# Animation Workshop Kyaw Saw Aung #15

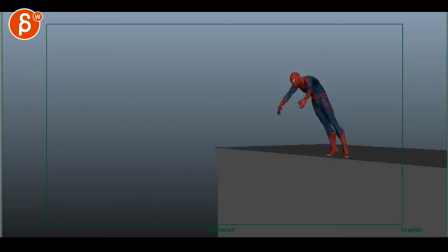all righty let's whoa hold on that was me
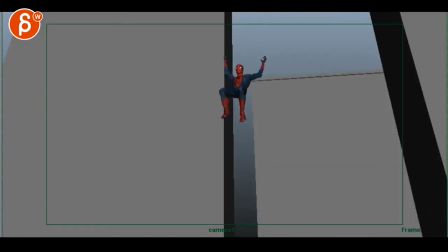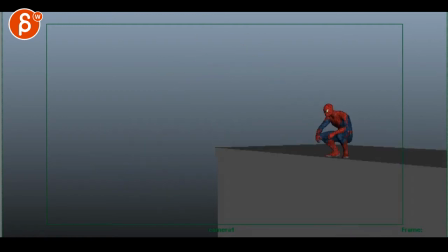yeah i don't know uh it still has kind of the same it's been a while since i've seen this and you know even a two three week break it's still in this is definitely getting better but there's also moments where you could potentially uh bring in the legs to give it a bit
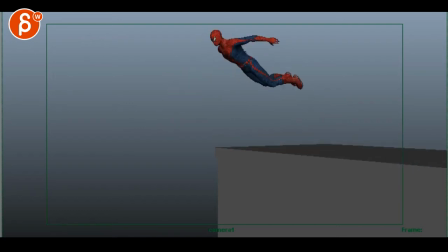more of an elegant feel to it this once you get
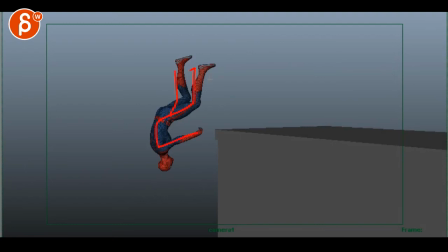into this this still feels like he just got shot blood's coming out and he falls down i hate to linger on this but it just seems very out of control and not you know not as elegant as a copy it still has
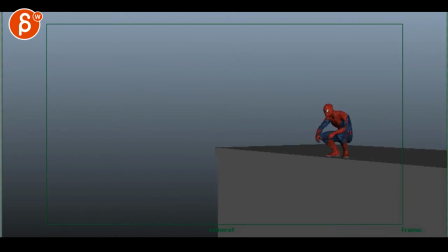that that feel i think the timing though so you're saying here i track the arc of the hip and change the camera position camera's fine there's something a bit fast in your
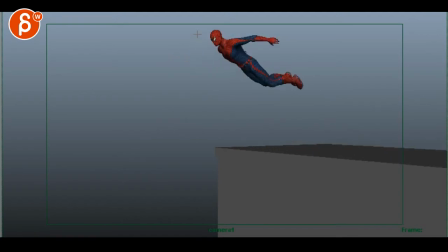in your spacing when it goes down here you can look at the spacing here how we're kind of almost flat here we're lingering on this space and then suddenly it pops down and it feels like it's a pop that's like this is your whole visual shape and it's almost the
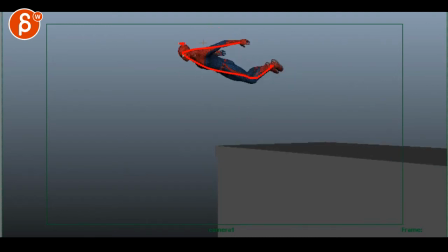same shape going down it's not like you're that body up here kind of stays the same with the shoulders but it's the head rotates down first and then it takes the neck with it the upper chest and then the body would still be up here with the legs and so
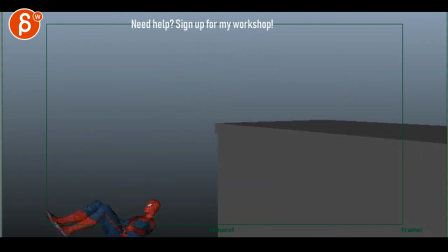on it's on it just it's just not it still has that stiff feeling again i apologize for harping on this and just being so so picky but
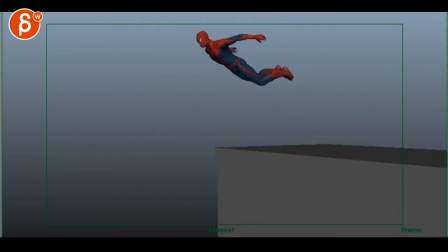as you know this being the first shot it just doesn't have that
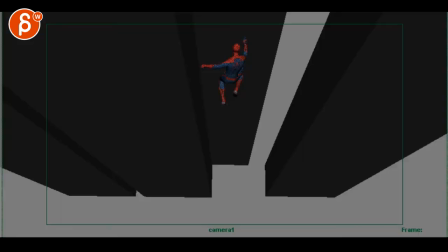deliberate smooth acrobatic feel and
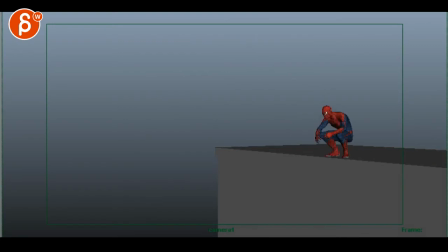just given the overall timing i'm looking at this from a mostly realistic point of view it's not you know it's not super cartoon i just watched that new spider-man trailer it's just a totally different style so i'm not gonna you know like if that's your beginning that's a fairly realistic pose and that's why i'm looking at it in terms of
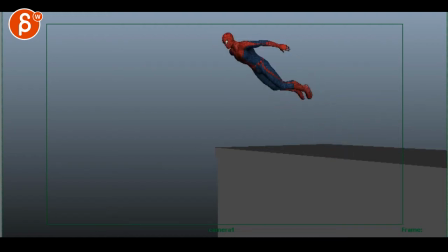okay well that's your beginning and you're getting into this i'm looking at okay that's that's kind of the style we're going to be consistent style wise but even within that you can make it more more elegant and push the poses more into something
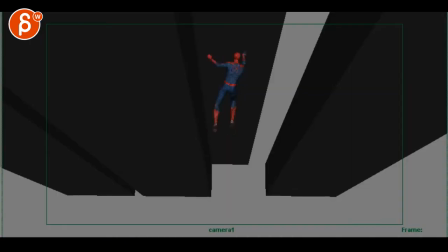acrobatic and deliberate this just feels a bit too out of control still uh align the feet to swing in the right direction let's see here yeah that's better but it comes in here that's all cool and
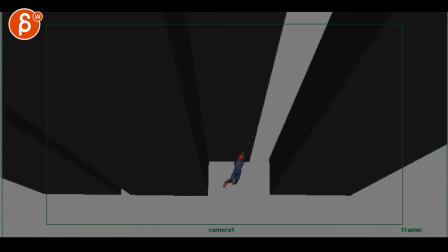i still like that feeling of that is swinging through here that's
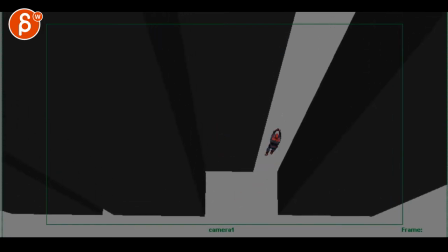cool but a couple things here still right through here that's the moment where he really really swings forward um not like in full like full translation but like
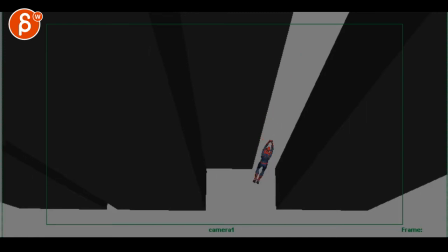that rotation coming from up here but because of that this is where i would stretch out and bring the legs together at that point they were really this is the full-on stretchy point
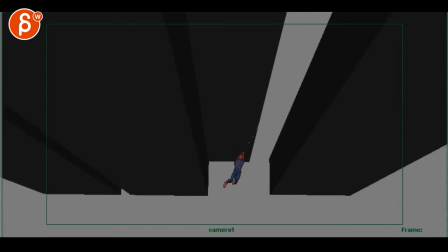and then here you can start to relax so there are a couple things a